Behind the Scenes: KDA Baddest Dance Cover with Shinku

Today's video will be the behind the scenes and how it's done for the recent video that Shinku uploaded, the KDA Baddest dance. And it's a shortened one, a 2-minute version, or rather than the full 4+ minute, I believe, version of the dance itself. And before we start, let's take a look at the preview of this dance, and then we talk about some behind the scenes, some technicality, why we do certain shots, and of course a little bit of a closing and a bit of appreciation for everybody who actually contributed to this dance video itself. Without further ado, let's take a look at the preview itself, and if you want to see the full video, click on the link up there. If not, down in the description below.
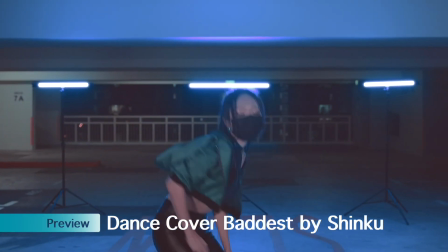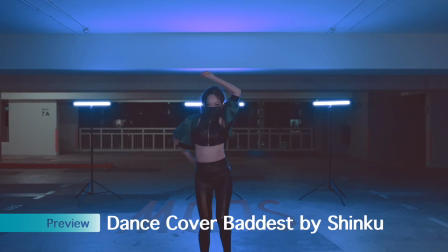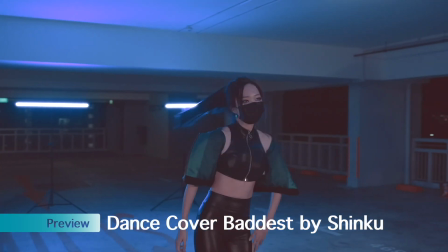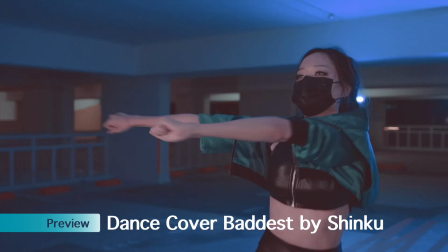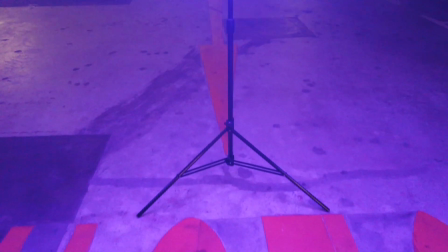(1:05)
Now this video is actually shot in the car park itself. You can see the slow sign and the arrow, and you notice just now the first starting is the Pavotube.
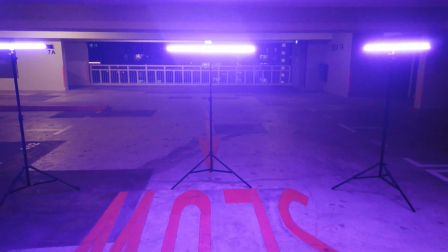(1:12)
We use a total of 4 Pavotubes to light up this scene. 3 for the backlight and 1 for the front, which is to light up the subject itself.
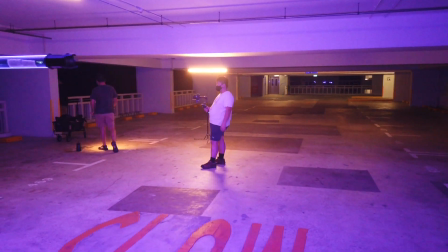(1:19)
The Pavotubes are the Pavotube 30Cs, which are the long 1 meter one, and the shorter 50cm types, which is the 15C itself.
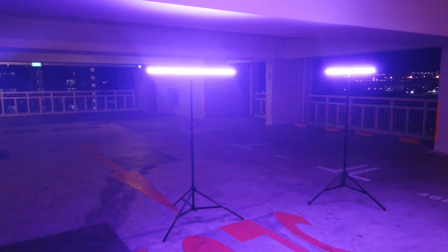(1:26)
For this video itself, a lot of shots are taken, and you can see that Shinku is actually resting for this particular behind the scene.
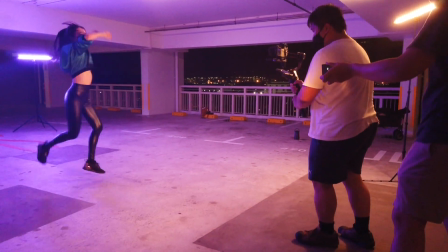(1:31)
Now, you can see in this scene itself, Edmund is actually holding. Edmund is the guy next to my left, and she's holding a small little light.
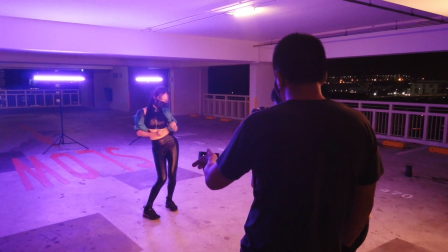(1:38)
That is the Litolite 5C by Nanlite also. We use it to light the subject, and the reason is because it's a very concentrated beam, very easy to control.
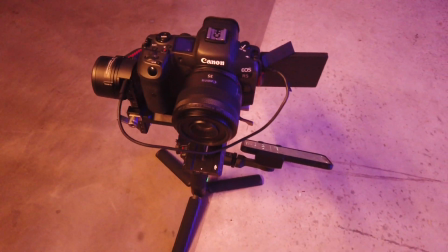(1:45)
Now, for the camera and the gimbal, I'm using the EOS R5 together with the RF 35mm f1.8 because it's a very light setup,
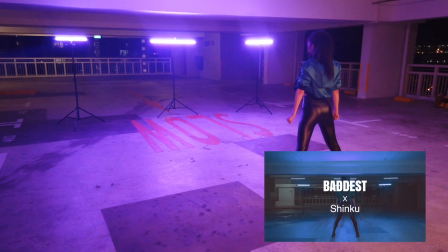(1:52)
and the DJI RS2 because it's a really nice gimbal for it. Now, we move on to the actual BTS itself, and you can see the various scenes that are being shot.
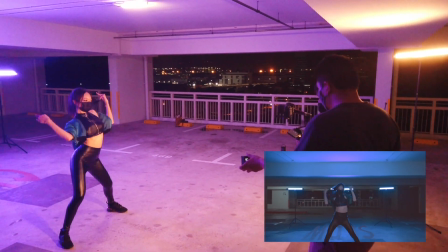(2:01)
Just to note, sometimes the scene and the one shown in the preview is not the exact same match because we did many clips.
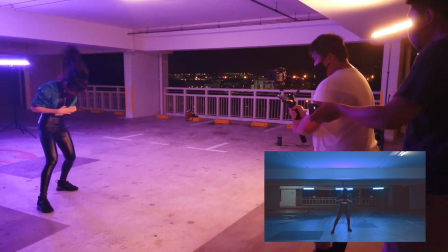(2:06)
I mean, every single shot had at least 4 to 5 choices of clips, and we did many small clips on the way.
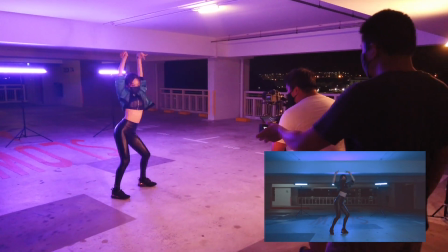(2:12)
So Shinku at least danced for like 30 minutes to actually make this whole video. Really, she spent a lot of effort.
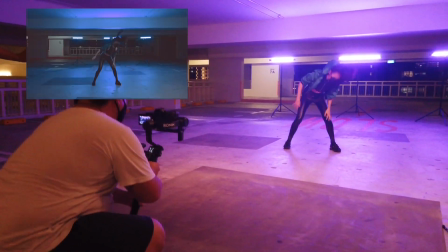(2:17)
Now for this particular scene itself, where she go down, we want a very sharp look, so she had to keep kneeling a few times, and then the camera had to follow it around.
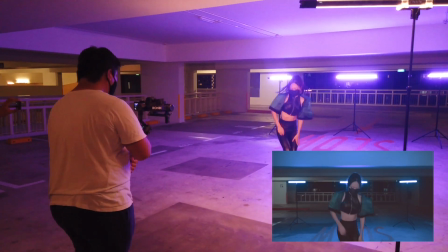(2:24)
Now for this scene, we wanted a zoom in when she say I'm doing damage, because she touches her face.
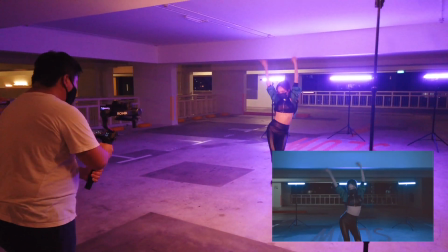(2:30)
I think the zoom in was really nice, and we decided to keep that scene itself where we zoom in both physically and digitally.
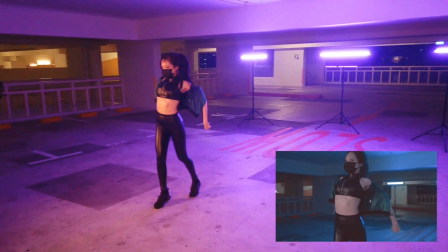(2:36)
So for the next part that is going to come up, notice something different.
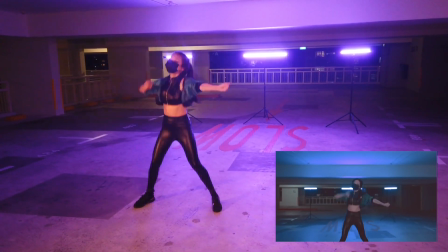(2:40)
It's the opposite, and that is where we actually zoom out instead,
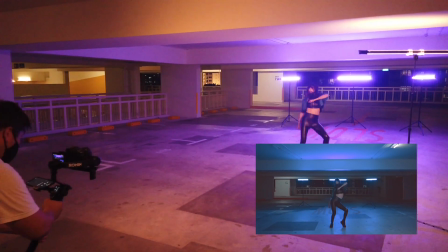(2:44)
because this is the part coming at you live, and then during that part we wanted a more zoom out look.
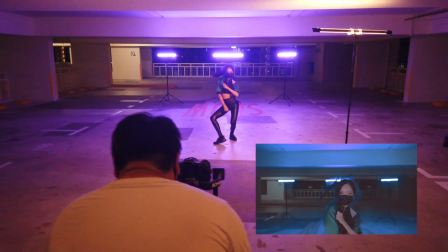(2:50)
And in that part also, we actually abuse the R5's autofocus, because as we are moving physically backwards, the R5 is really nice. It is catching up with the video itself and constantly autofocusing on the subject. So you never really have a point where you see the subject totally out of focus. Really, the R5 is phenomenal when it comes to video autofocus for such scene. So that's about it for the behind the scenes video. In totality, just to recap what I said just now,
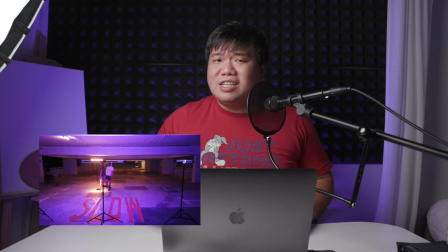(3:16)
the scene was littered with 4 Pavotubes, 2 15Cs and 2 30Cs, and then 1 Litolite 5C.
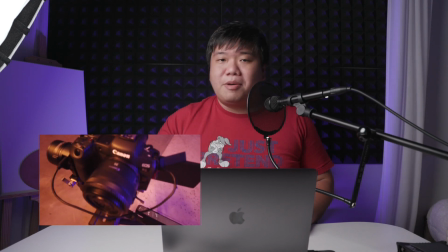(3:23)
And the camera used was the EOS R5 together with the RF 35mm f1.8, and the DJI RS2 is the gimbal itself. I'd like to thank everybody that helped in this video, which is people like Steven, Hayami, and of course Edmund. They helped me behind the scene in the video itself. You just don't see them. Edmund is obviously constantly in the frame itself, but I have to thank them for helping me set up this video itself.
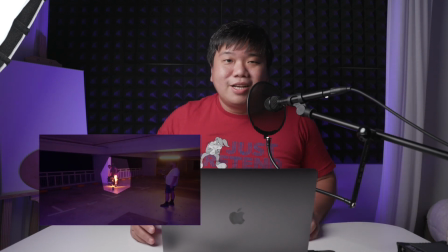(3:45)
And all the equipments were really heavy. I mean, we have a truckload of equipment that we have to move around to just bring it to the car park to do this short little video shoot. Even though this is a 2-minute video shoot, it took us somewhere around, I think, if I'm not wrong, nearly 2 hours to shoot finish. Partially because we had to set up everything, and then also the R5 overheated a few times.